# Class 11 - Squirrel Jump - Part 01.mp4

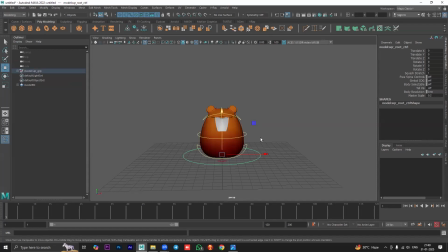Obviously, the jump, like we'll take it here, we'll bring it down, and we'll adjust the curve exactly like how we did for the ball character. But in this case, the jump will not be so high because this is like a more realistic character.
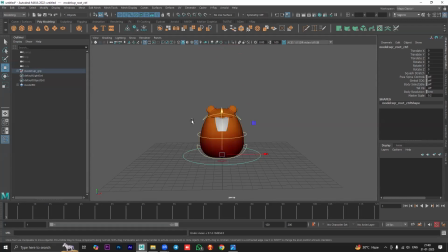Still looks very fantasy kind of a thing, but surely it is more close to realism compared to a ball. So obviously we don't want it to jump so high from here. We'll keep the height less. Okay. There's another thing that I want to show.
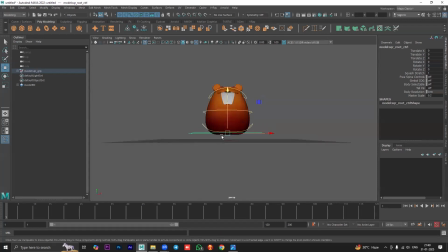If you go like this in front of it, you can see it doesn't sit on the grid properly. Now, you can definitely bring it down, but then what happens is when you're animating it, you'll have to then, like, you cannot type 0, you'll have to change the settings. So there are two ways of going about it.
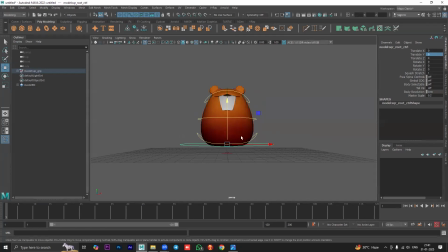If you want to animate it in this way where translate y at the ground is 0, then what you can do is create a plane, okay, go to the front and keep it like this.
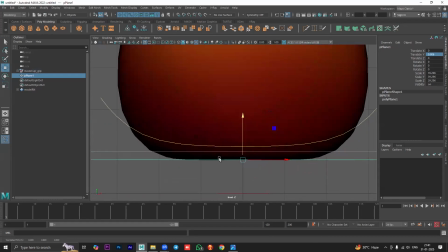Just make sure that it is right at your character's base.
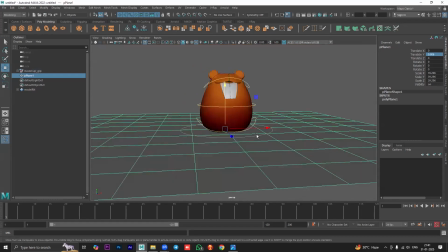Okay. So that way, if I am putting it here and if I want to key it down, I can just zero it out and it will be flat on the surface.
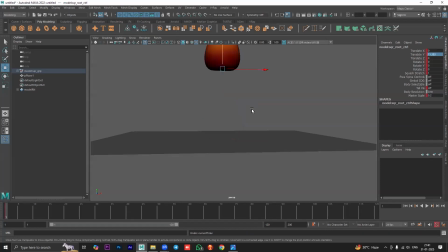Okay. So either you can do this or what you can do is
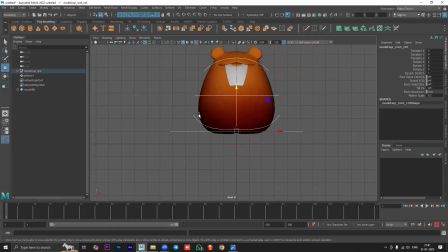while you're adjusting, like you definitely want this to be flat on the ground, right? So basically, in the first frame, I'll keep it higher, and at 10th, I will make it fall down.
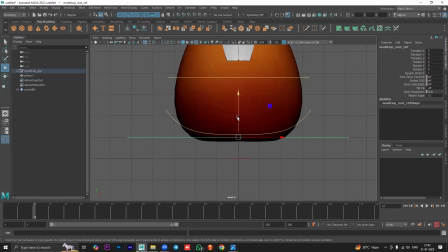So at 10th frame, basically, the 10th frame is our frame of impact. So I will bring it down here, make sure that it aligns with my main grid line,
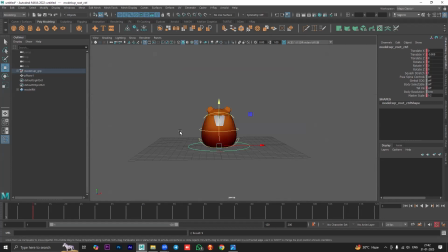and I will press S. And then I'll go to the first frame and I'll move it up. So what happens? I still get the same thing. Good thing is that we won't be animating this base controller.
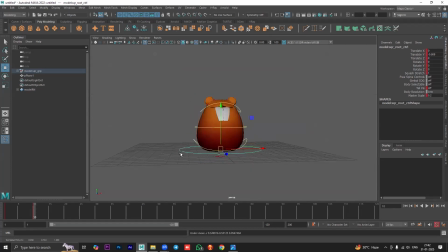Now you can see, like I'm using this big, large controller, which is supposed to be the root controller or the global controller. I'm using that for animation because this rig, like if you want to move the whole rig, you have to use this.
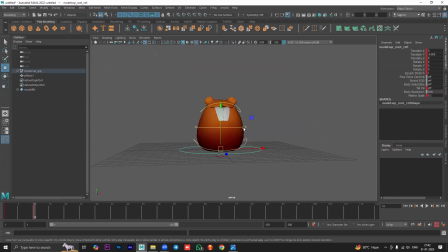This rig doesn't have a center controller like the ball control. This center controller is actually the tummy controller.
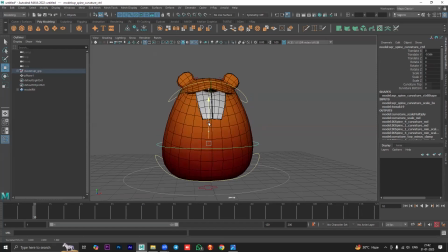See, if I use it, you can see the tummy is moving. Okay. So yeah, uh, you can do it like this or you can do it the other way, which I showed.
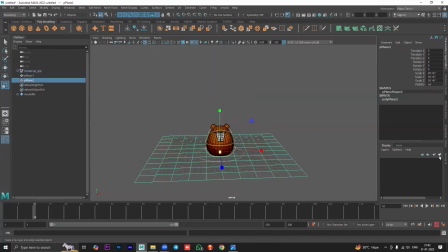So I'm just going with this one and I'll create a floor and put it into a layer and that's it. And I will hide the grid. So we have the basic animation. It's coming down like this. Obviously, we need to adjust the speed. So let's go there.
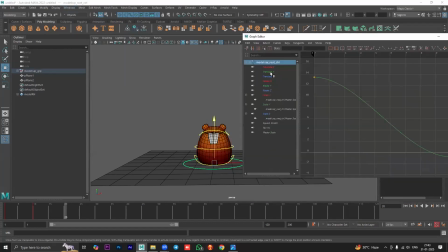Let's go to the graph editor. We'll do the same thing that we've been doing till now. And that is that we need to increase the speed at the impact, right? I'll break the tangent and I will make it steep at the point of impact.
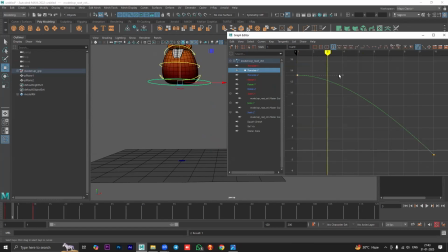And at the top, if you want it to be slower, you can make it flatter.
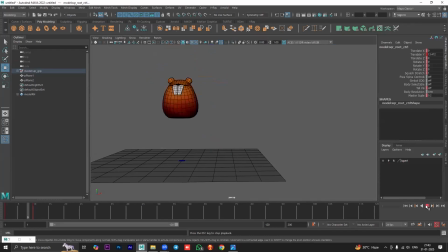So now it just goes down like this. Okay. Now, if you want it to be, if you want it to come down a little bit faster, then you can definitely increase the height of it.
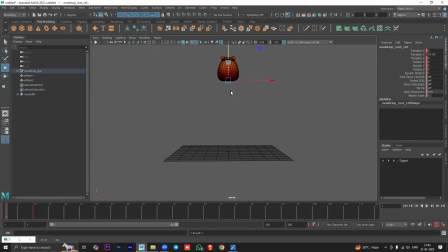Why? Because when we increase the height, the squirrel has to cover more distance in a short amount of time because I'm not changing the time here, right? At first frame, it's at the top, at 10th, it is at the bottom. So if I want it to be faster, I can change the position in the first frame.
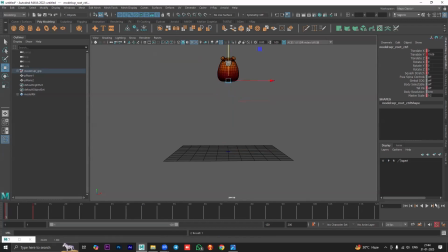That will increase the distance my character will cover. So it will appear faster. Okay. But this is fine for me, so I'm not going to change anything. Okay. All right. So that is done.